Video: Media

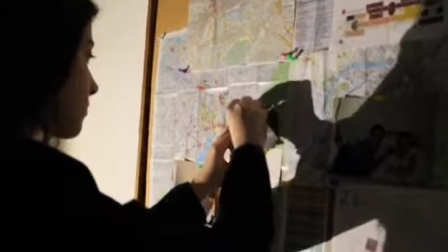242s
However, 5 years later, at the age of 21, she wears black trousers,
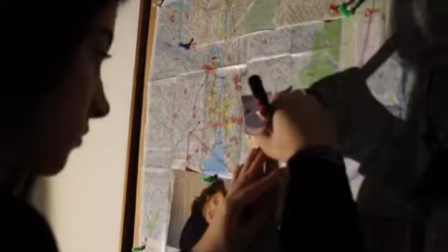247s
a black blazer, and a white blouse, describing her as a professional focused on the investigation.
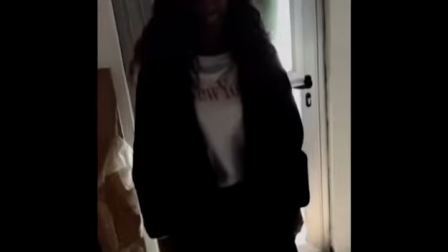254s
Additionally, the woman dresses with a long black coat covering her clothes.
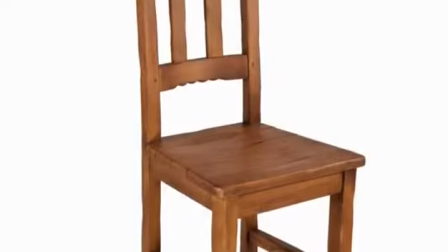259s
For the props, a chair and a rope are used to interrogate Audrey,
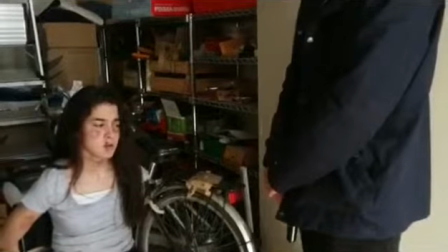264s
and a gun is used by one of the men as the scene develops to give a sense of danger and fear.
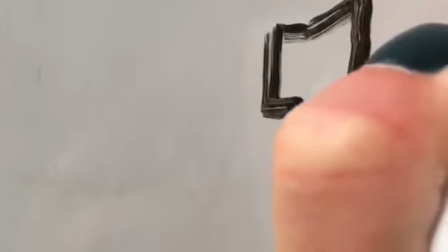271s
Sound. The non-diegetic music used in the scene is what creates tension and suspense,
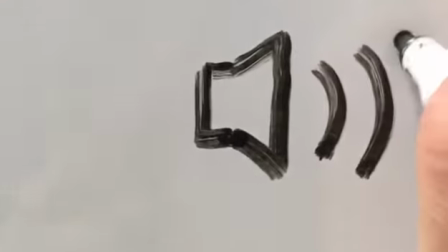277s
and gives a sense of seriousness to the dialogue, as the music is kept in the background.
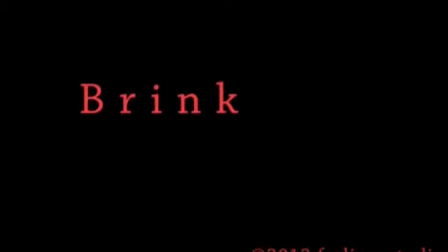Furthermore, the diegetic sound used
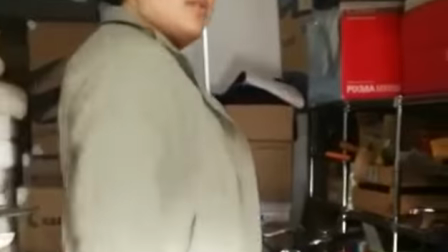299s
where the police siren, which alerts the characters to run away and leave Audrey behind,
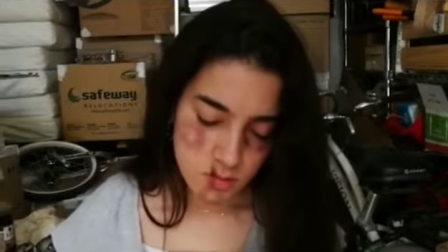304s
the deep breathing of Audrey portraying her as she is out of breath
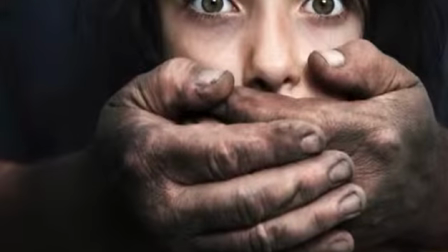308s
as a consequence of stress and aggression she has suffered in the past hours. How does your product engage with audiences, and how would it be distributed as a real media text?
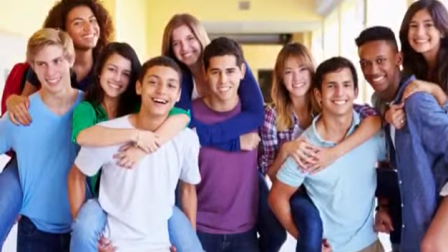322s
The opening scene engages with a target audience, people from age 14 to the 20s, through the use of camera,
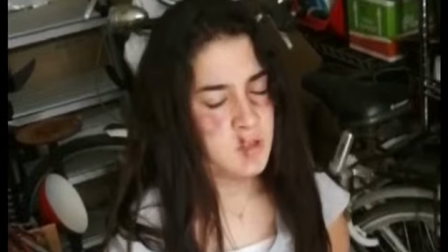329s
such as the point of view shot, which involucrates the audience into the scene, getting them inside the character's mind.
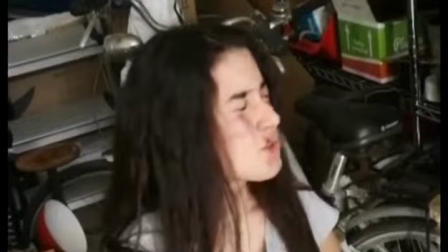335s
Moreover, it was distributed on YouTube and posted on our blog.
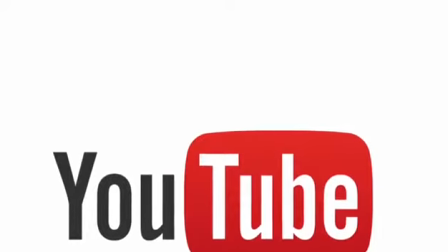340s
If I had to consider how to distribute the movie as a real media text,
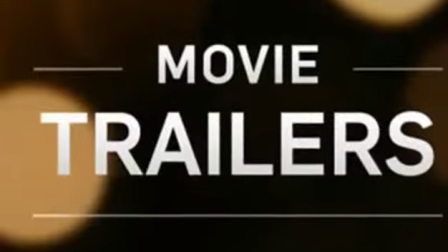345s
it would be by marketing through trailers and posters,
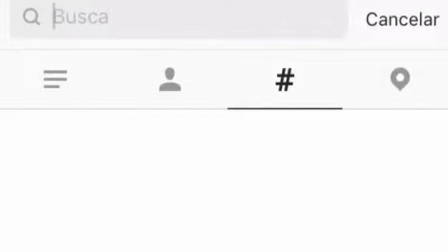350s
as well as social media, since our target audience are teenagers. So for instance, through Instagram or Twitter and using the hashtags, hashtag counterplay, as well as the actors tagging in the Instagram account in order to create awareness and have a greater audience.
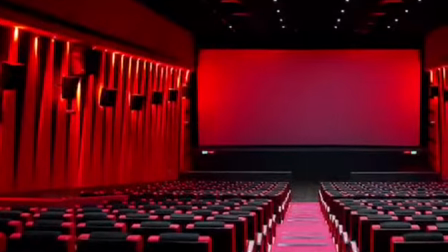368s
Also, by releasing the movie in cinemas around Europe and USA.
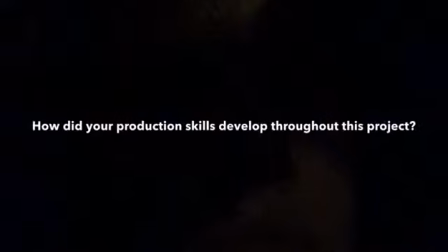376s
How did your production skills develop throughout this project?
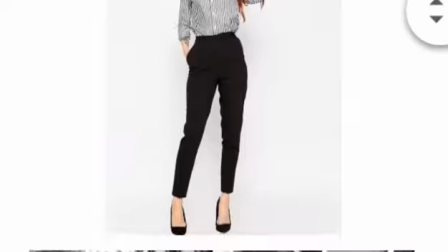380s
Throughout this project, I have personally developed my production skills due to the research I have done on dressing set on 2005, how to do the makeup, filming skills, and have specially focused on editing,
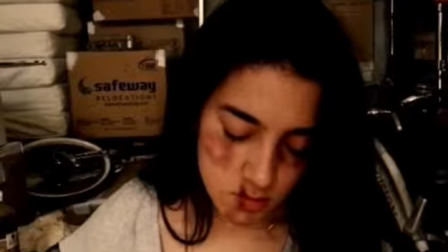391s
in which I may now say I have developed my editing skills with both iMovie and InShot.
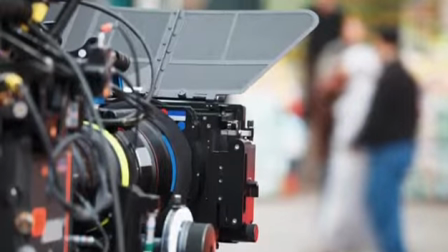398s
Moreover, since I was the one filming, I had to revise the different angles and shots to create different effects,
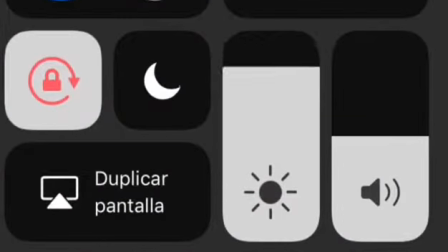405s
as well as considering the type of brightness used for the scene set at the office,
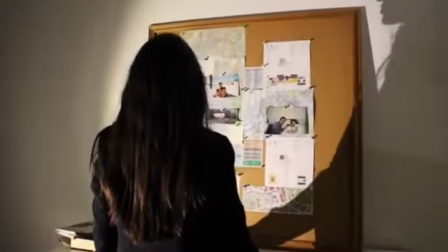411s
in which we turned off the lights and only used a small lamp focusing on the main character and creating a sinister effect.
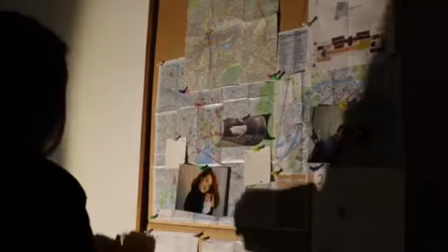419s
I have also learned from this experience for next time to do everything with a lot of time and taking in consideration problems along the way,
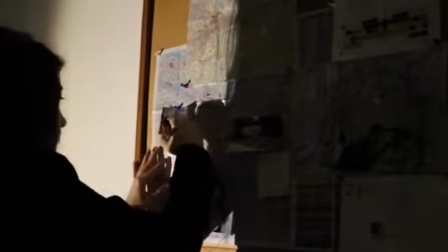428s
which might require to repeat filming various times on many days.
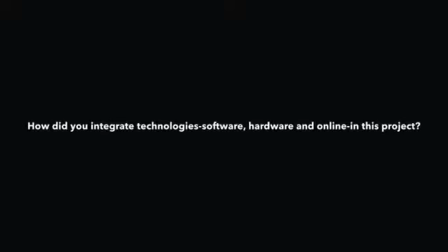435s
How did you integrate technologies, software, hardware, and online in this project?
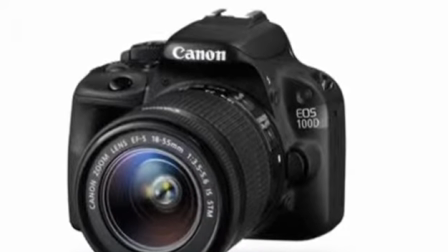441s
For this project, I have filmed with a camera Canon EOS 100D and used a tripod in order for the camera not to shake,
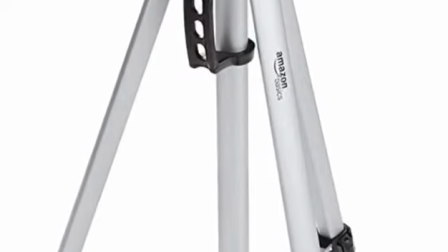450s
and to get better all the different angles.
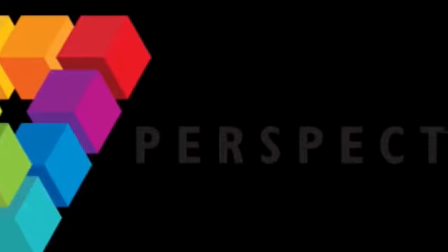453s
Furthermore, I repeated filming the same scene from different angles to see how well it looked from different perspectives and to have more options when editing.
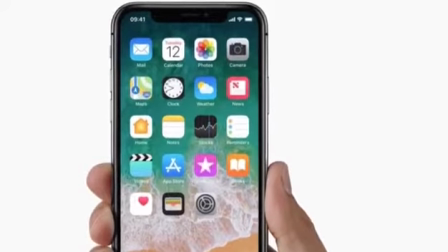462s
Additionally, we also filmed the scene at the basement with a phone, which made it easier to get the different shots as it is lighter than the camera.
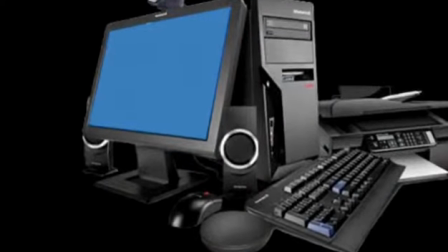470s
In addition, for editing, the hardwares used were both an iPad and a computer for iMovie,
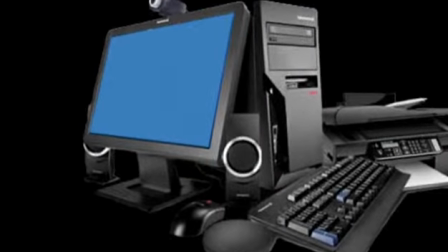476s
and for InShot, in which I used to change the fonts and lighting, I used my phone. What were the strengths and weaknesses of the project, and what improvement could be made?